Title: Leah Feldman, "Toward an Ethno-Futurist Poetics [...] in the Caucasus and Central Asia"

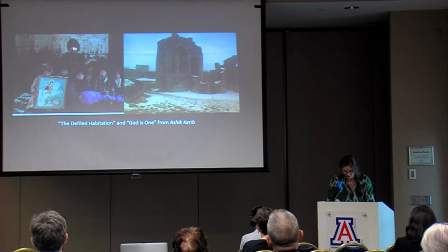In two successive scenes entitled The Defiled Habitation and There Is One God, they're formally linked by the repetition of a tableau of a sheik just in Georgian costume surrounded by children against a backdrop of snow-covered ruins holding the icon of St. George.
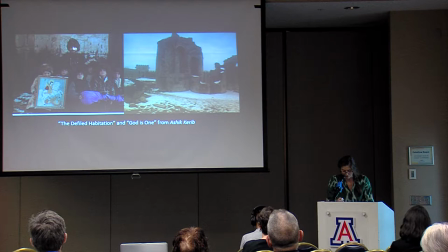El-Hibid, on the other hand, is integrated into the diegetic narrative of the film, transporting a sheik home in a later scene. However, the tableau, removed from the diegetic narrative, functions as an icon.
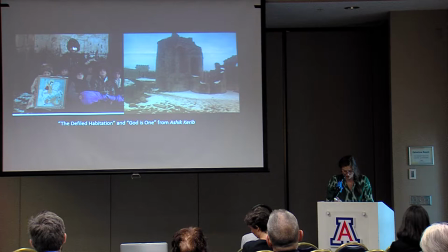A sheik is assembled in this still image with his saws replacing St. George's sword, while he is welcomed by a group of schoolchildren holding the icon, and then later, beaten by a band of local men mounted on horseback, proclaiming, anyone who travels in a foreign land is an enemy.
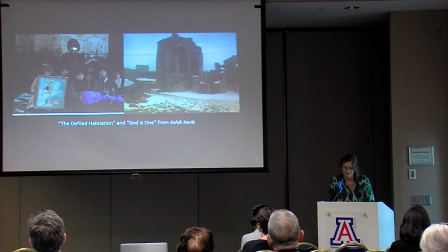We are all enemies. Parijana's suspension of time in the tableau materializes a sheik's saz as a weapon against hostility and concretizes the link between hospitality and the unity of God, reflected in the titles of the two scenes.
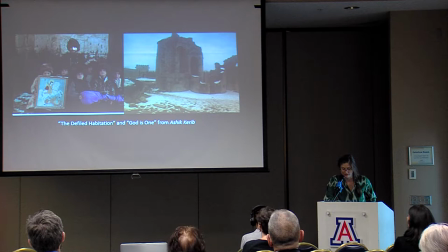Indeed, Parijana specifically added these two scenes after the initial editing to respond to inter-ethnic violence in Karabakh that year. And this is what I'm arguing in particular about Sheikh Kerib, that even while it imagines a kind of timeless non-place to evoke the definition of utopia,
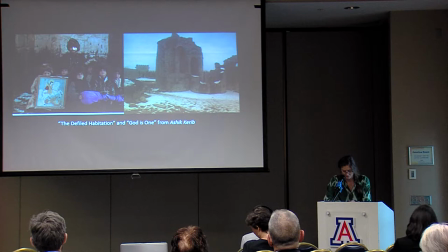it is also very grounded in this moment of inter-ethnic violence in the Caucasus. This connection is also echoed in the orthodox notion of spiritual unity or sobornost of the church,
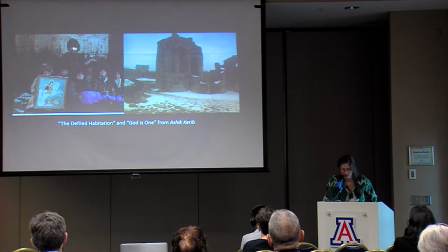or soborn, as both physical and spiritual dwelling, which is materialized in the ruins here of the defiled habitation. The connection between our strange lover and the sacred icon thus establishes a nonverbal extradiegetic continuity between the fragmented scenes.
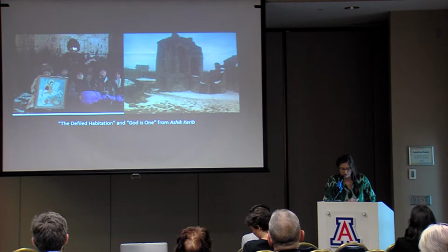As Dan Haley notes, the revolution generated a shift from the use of spiritual and poetic terminology rooted in the religious discourse for the description of sexual acts to the appropriation of a, quote, modern medical discourse in the Soviet Union.
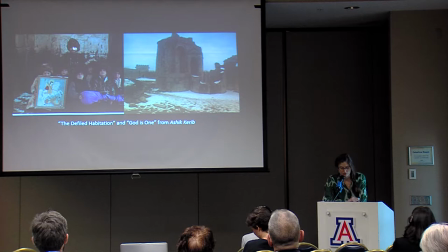Parajana's representations of forms of hybridized spirituality made visible at the surface of the icon speak to future post-Soviet, post-national discourse of queerness that draws on the the poetics of this pre-revolutionary past.
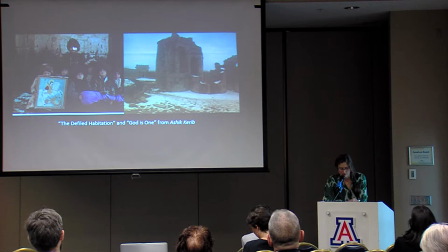The evocation of a plurality of sacred images also shifts the discourse of sexuality away from its role in mediating a relationship to Western modernity, to one that aims to recover and invent new ways of being human.
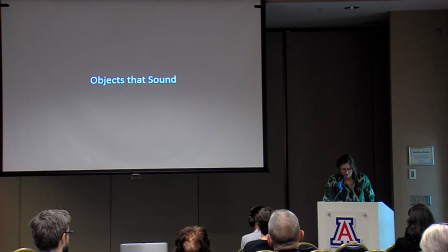So the final section, objects that sound.
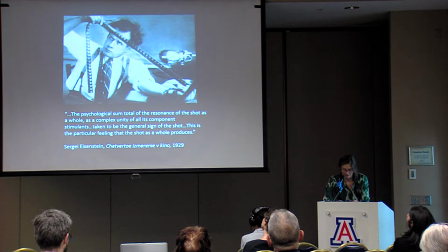Most central to Parijanov's project is his rejection of narrative time for the still frames of the tableau vivant. As I previously mentioned this technique operates through a theory of sensuous thought developed in the 1920s poetic school film popularized by Sergei Eisenstein.
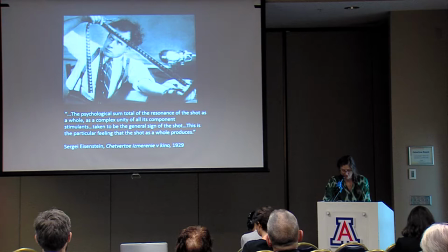Indebted to the Marxist psychologist Lev Vygotsky's theory of inner speech this largely wordless form of speech replaces an emphasis on phonetics with semantic meanings produced non-verbally and perceived through the sensations of sound and vision.
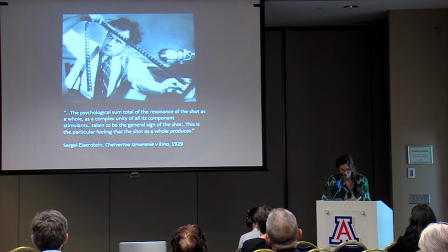Eisenstein, alongside formalist linguists such as Boris Echenbaum and Roman Jakobsen, highlighted the role of inner speech in providing non-verbal linkages between scenes. Echenbaum writes, the internal speech of the film Lure formed on the basis of frames is not realized as an exact verbal formation.